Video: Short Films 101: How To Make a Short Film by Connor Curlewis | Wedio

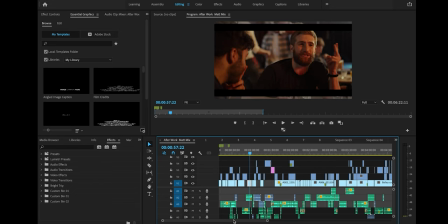1627s
I kind of know where everything goes. it's all in my head and i didn't really have a problem with that it might be better to
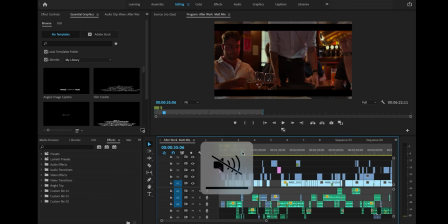1633s
color code it but i didn't really need to for this one one thing that i that i liked to do in this in this film was cut on action so i used the extras in this to do that looking to the background for when was right to cut um is a really subtle sort of thing to do
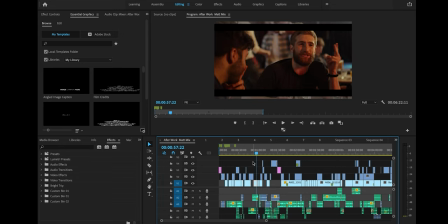1653s
instead of like waiting for something to be done you know somebody's like smashing a glass on the on the
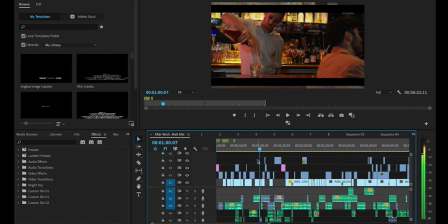1658s
bar top you can just cut right there it's a nice subtle way to do it so with this one here it's kind of that idea
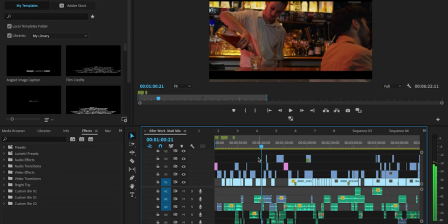1665s
where i cut as the motion stops if we were to drag this clip out he's going to bring it back up and down and back up and down
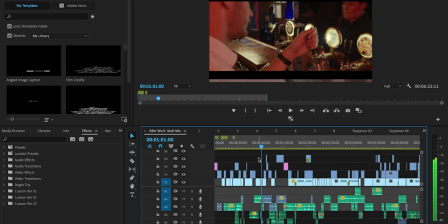1673s
but it's just all the way to the bottom and then he's gonna
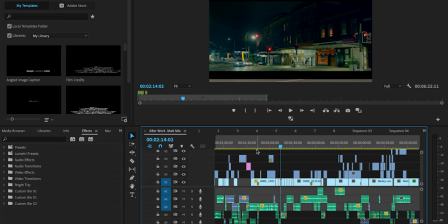1677s
bring it back up so we cut simple people have
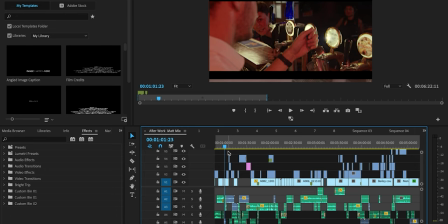1683s
short attention spans so i wanted it to be one thing to the next to the next to keep people's attention
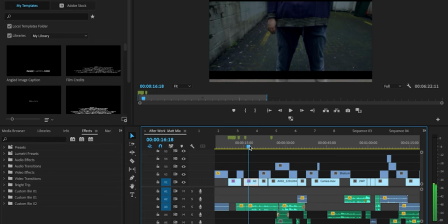1688s
and originally i started the film with this lady here best fairfax this was the first shot was just the piss dribbling from her and then her shouting but then the thing is is like you
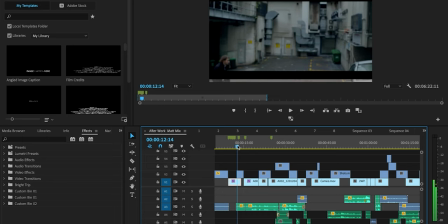1702s
want to set up the film to focus on the lead character you know who is this guy what is the story it's his story you know so the shots
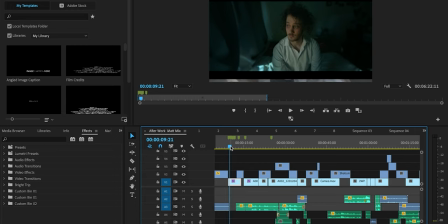1711s
have to bleed into each other so we decided to bring it back to this shot which actually my DOP Mateus just decided randomly after we shot
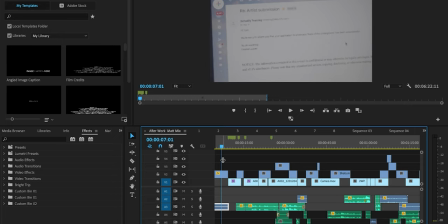1720s
another scene just to get Bailey sitting on the bed looking out the window we then created
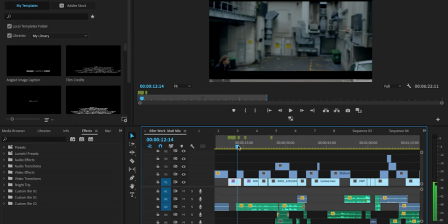1725s
this whole intro where he's getting a rejection from a exhibition
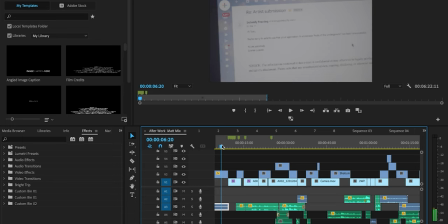1730s
but that being said, I'm still being incredibly concise with the information that we're showing.
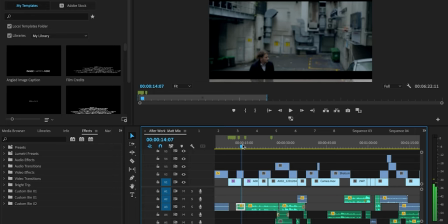1737s
So it's just rejection, his reaction, he's now walking.
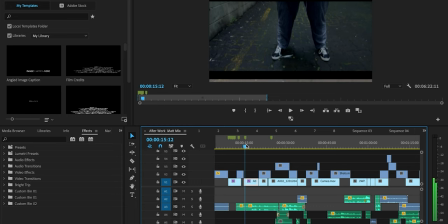1742s
And I've cut this down from like eight seconds to two or eight seconds to, yeah, it's two seconds. And then we go into Bess. My original idea when I wrote the script was this is the first shot and then you see him.
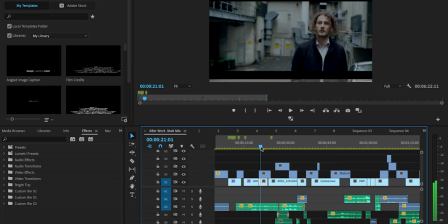1758s
He's walking to work. But who is this guy you know so it's a balance between cutting and cutting and cutting and trimming everything and making it seamless and making it fast-paced and engaging and actually drawing it out and saying this is important even if it's not very interesting because you know a shot of a guy
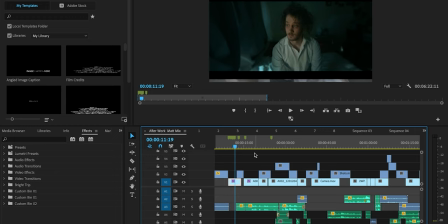1777s
sitting on a bed looking out the window it's it's not very interesting it's kind of cliche i was very worried about having that as like one of the first shots because i'm like people aren't going to watch this you know but at the same time it's it's about building that character you you
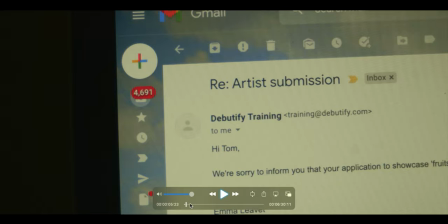1793s
wanted to you want your viewers to get into the head and the feet of your characters and then there's the music which i love i walked
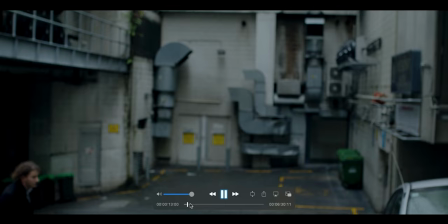1801s
to work one day and i did actually see a lady who looked just like bess pissing onto the street 10 a.m in the morning broad daylight
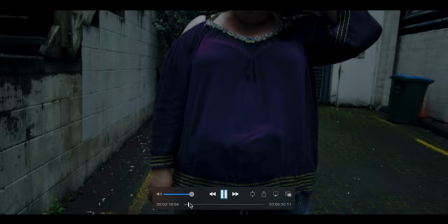1809s
and uh that was kind of shocking for me i looked at her she didn't actually shout at me that's a bit of
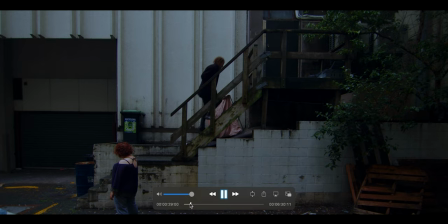1816s
poetic license but um i did stand on the street and stare at her for a while and i was just kind of bewildered and then i walked to work and um
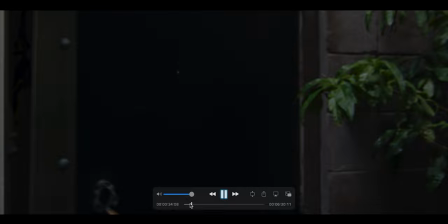1824s
it colored my day for sure it was a it was a strange experience so having that straight away kind of sets the tone for the film then we have another decision
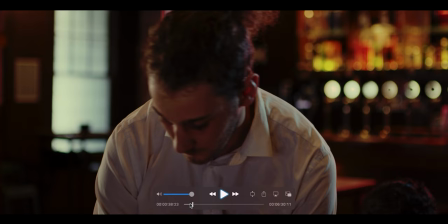1833s
bailey focusing on bailey even though i want to show the chaos of the bar i still want to show it through Bailey's eyes. So he's in every single shot in this montage sequence. You can see his white shirt in the background of most shots, or he's in the front of the frame.
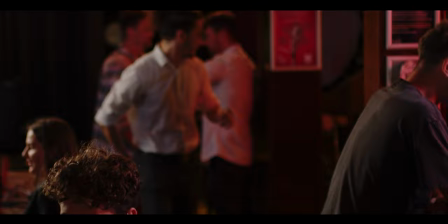1852s
What I wanted to say was, you know, alcohol destroys lots of things.
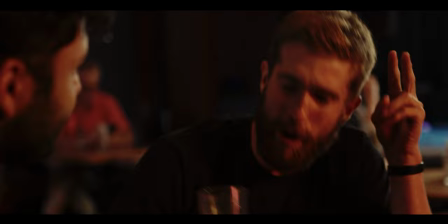1858s
And me as a bartender, like I drank so much alcohol, it was crazy.
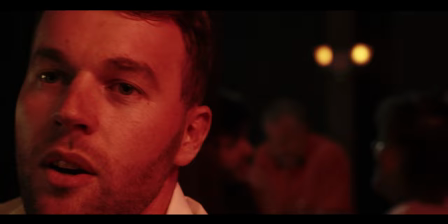1863s
And I kind of wanted Bailey to drink alcohol too,
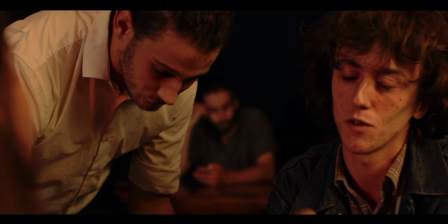1866s
but then I explicitly also wanted it to be anti-alcohol so i was towing the line there between capturing him slowly you know degenerating into an alcoholic or you kind of have him on a moral high ground saying i'm just this is just
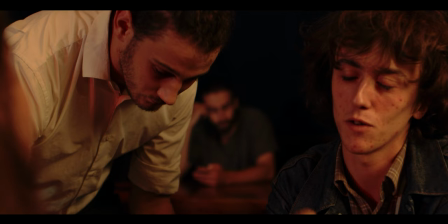1882s
my job i'm not actually going to indulge like the customers are which kind of makes the ending a bit better he's just a bit he's further
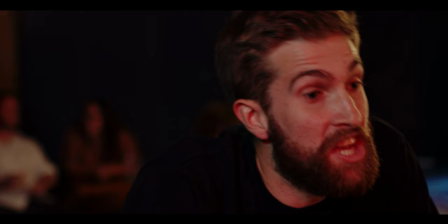1892s
removed from it he's not a hypocrite because he doesn't drink so we tried to create chaos in the edit by just keeping it real fast keeping it sharp and and i do add in like smashed um bottle sound effects like mic being dropped people shouting laughing to kind of build that chaos that we didn't really do when we shot the film bailey takes a breath this
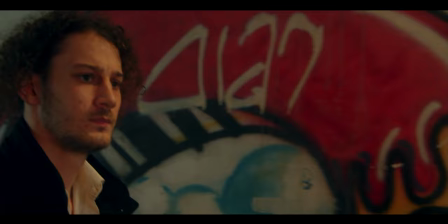1917s
is like a little leitmotif in the movie of him after you know being
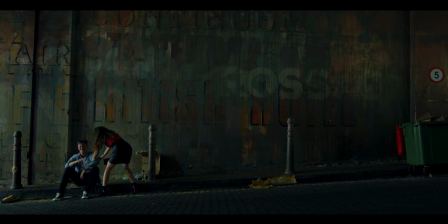1922s
with people he takes a breath and then we can see him here noticing the couple so when this actually happened to me I was with a friend and we both intuitively crossed the road to
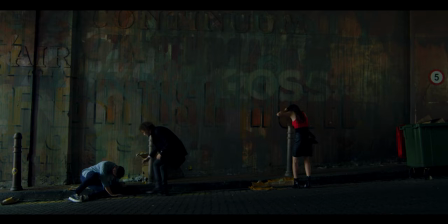1937s
help these people but I wanted the character here to be alone and face the problem by himself okay
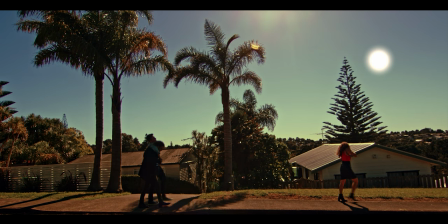1943s
a little tip for you know exactly how long the makeup is gonna take because we're trying to fake here that this is like six in the morning. We did meet up at that time, and the makeup took like two hours,
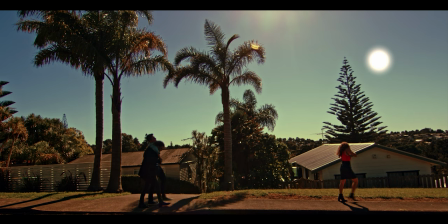1958s
and we ended up shooting these shots far later in the day than I would have liked, which is fine, but, you know, Mateus color graded this and made this fake sun here to kind of fake that it's early morning.
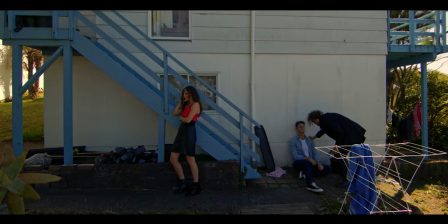1975s
So I edited this scene a couple of different ways.
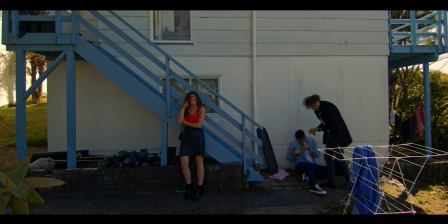1979s
Originally, it was like mainly the wide shot because I wanted to show
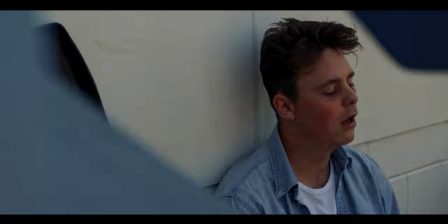1984s
Bailey taking the keys going up the stairs running down the stairs but
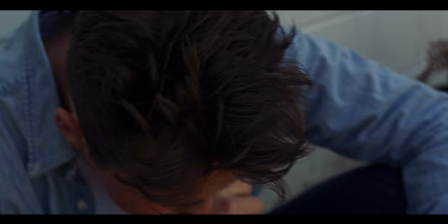1990s
then I realized I could actually just do that storytelling with sound effects so in this next shot he's
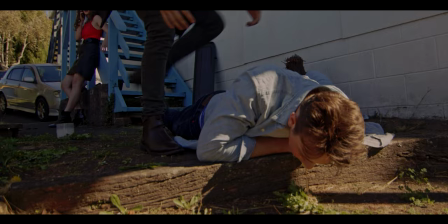1996s
down the stairs and helping Gary here just did that
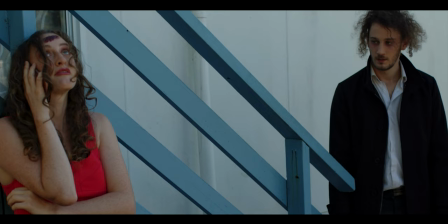2001s
with sound effects of the of him running on the staircase you can do a lot of that in filmmaking just sort of subtly giving people information and it doesn't
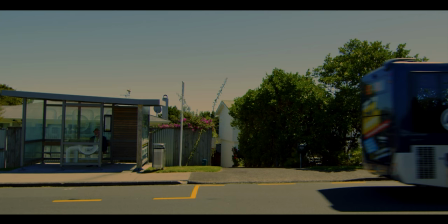2010s
really matter if they don't even pick up on it because you're moving the story forward this was a a scene in the film where
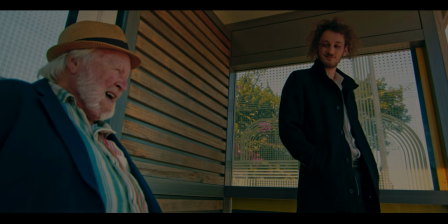2019s
these two actors are really reacting from each other especially Bailey is reacting from David because the true story here that happened to me was a lot more aggressive and I was very scared because I walked into this guy in the bus stop he started asking me if I wanted to have a fight
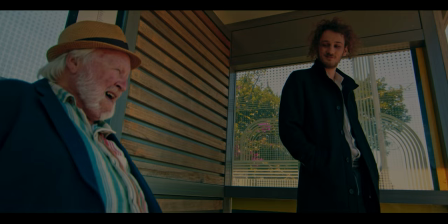2036s
and I had to sort of try and be confident and say I'm just catching the bus leave me alone he was just really drunk and aggressive
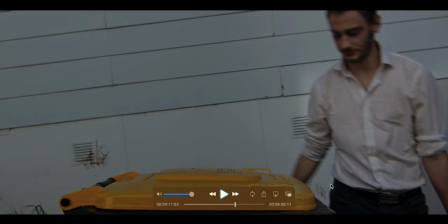2045s
so here's a little cut